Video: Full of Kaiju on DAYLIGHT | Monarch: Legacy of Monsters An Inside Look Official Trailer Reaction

Okay, so I think let's just go through the trailer scene by scene, okay? Because I felt like the trailer has a lot of things that we need to talk about, a lot monsters, a lot of kaiju that we can actually explore together.
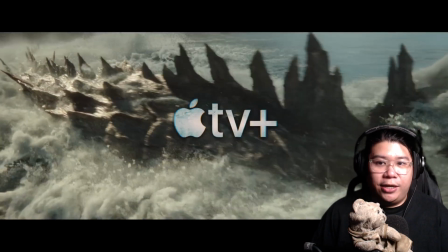So the first thing, obviously, we're gonna start out with Godzilla.
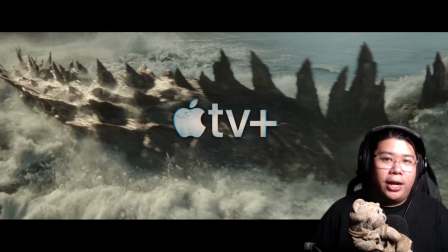And one thing that I love about Monarch Legacy of Monster is there is a lot, I say a lot of daytime scene. I actually, when I watched the trailer for Godzilla Minus One,
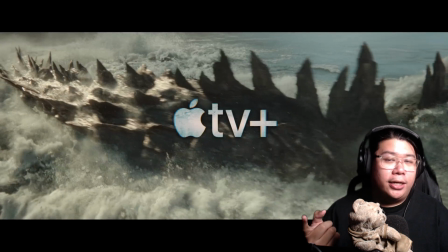one comment that I make regarding the movie trailer itself is that most of the scene we saw on the trailer itself are daytime scene itself. And most of the daytime scene shot are actually for Godzilla itself, for the kaiju itself.
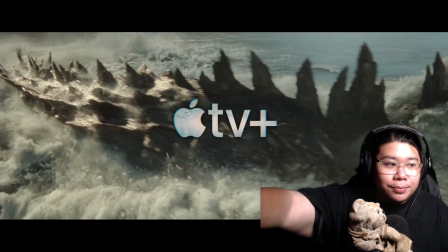So that is really, really subarashi. And we started out this Monarch Legacy of Monster with a daytime scene as well.
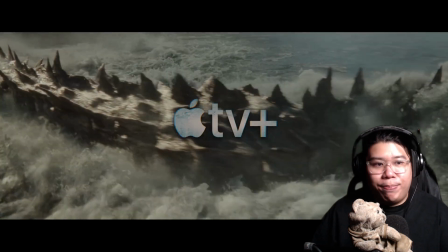And that is Godzilla tail whipping across the water. It looks amazing.
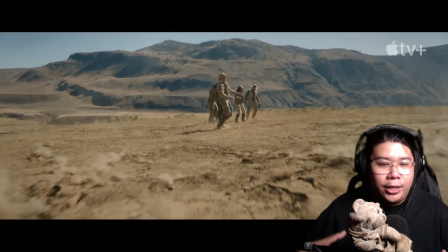I love it. And next we get to see the flow crumble. And I think this is where they actually meet the Godzilla coming out from the ground.
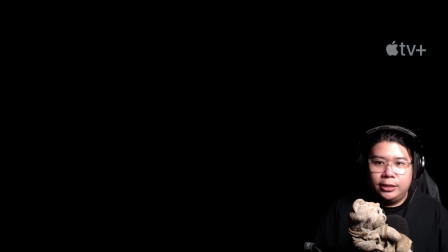I'm not sure Godzilla is fighting who though. Like, I think I just have to pay closer attention to the trailer.
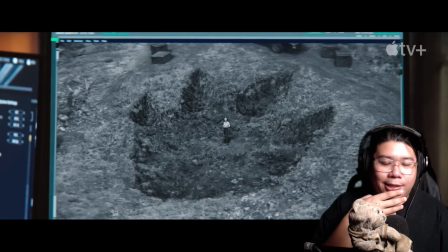I'm just gonna skip through like the actors and producers dialogue and conversation because there's nothing much to break down in a scene by scene breakdown when they are just talking sitting there.
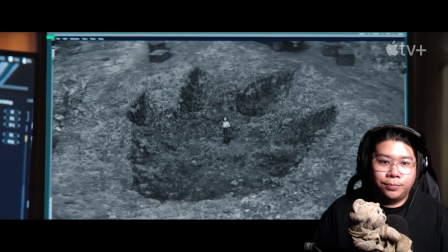Okay, next we get to see this. I think this is the first historical sighting of Godzilla, and the girl standing in middle is just to do kind of like a banana for scale thing, like how small is a human compared to the foot of a Godzilla itself. So that is really, really Subarashi. And next we get to see the scene yet again.
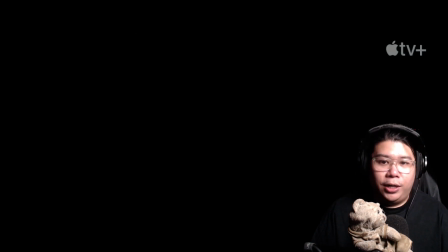This is a scene back in the first Godzilla film from Legendary, and it is really, really classic.
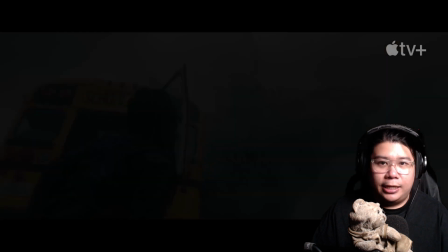I think this scene, that shot is insanely amazing. Okay, and I love this shot so much, man.
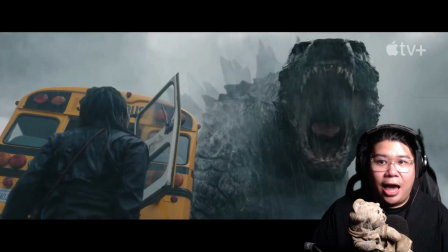Like this shot where Godzilla just like just point his mouth towards you. He looks so goofy here. He looks cute at the same time, but at the same time, he's very, very menacing. I love it. I really, really love this shot.
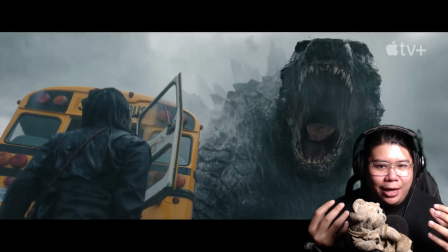Like you can't fully see his body, and there's like out of the smoke, out of the mist, there's just this giant monster lurking behind, and it just sends chills down my spine when you actually see that actually happening in front of you.
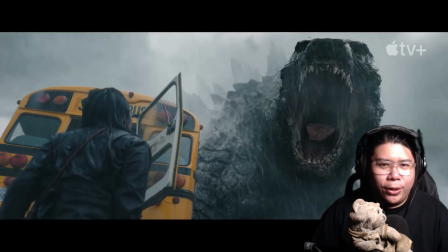Like the mystery of not knowing where the monster would actually come from, I think scares me than seeing the monster moving around something like that.
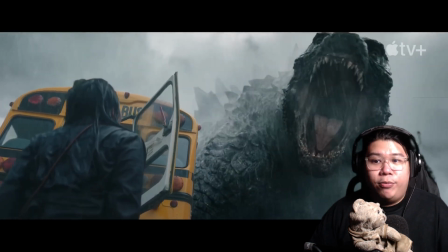Okay, but this is a really cool scene, really amazing scene.
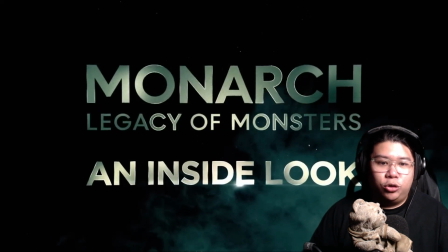And next we get to see next the title drop, and this is the inside look, something like that. That is the trailer title. Not sure why do they actually give kind of like a trailer title to this.
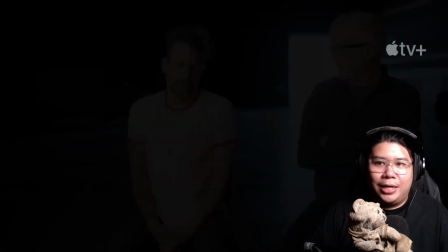I'm not sure. I'm really not sure. But yeah, next, I think this is a pretty cool scene as well.
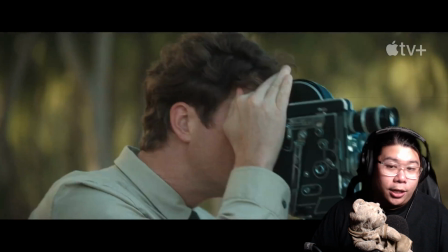We get to see like the actors. The character is actually using a ad film, something like that.
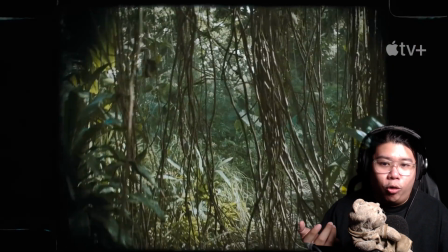I think that is called the ad film, the film camera, and then we are rolling, and then this is really, really good.
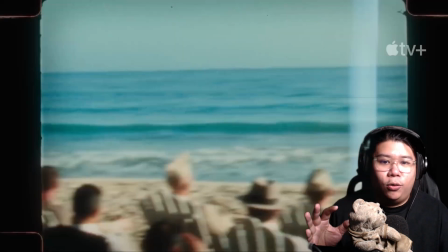And I love the feels to it, like the old school cinema camera film, like film camera.
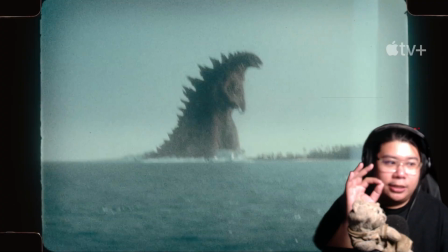And that is Godzilla. And I think this is kind of like, and this is old school Godzilla.
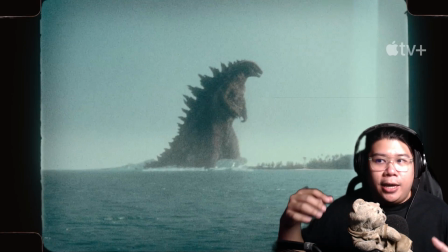This is maybe the possible first sighting of Godzilla. And remember in the original Godzilla movie itself, we got a lot of news clipping on how they actually tried to nuke Godzilla back in the day. And this could actually be like before the nuke.
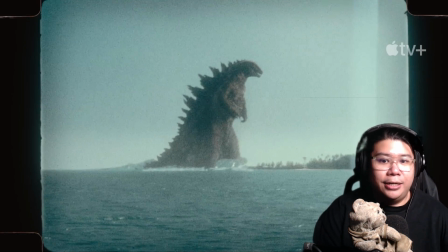This is the first sighting we have for Godzilla, and then they try to nuke Godzilla, but it fails.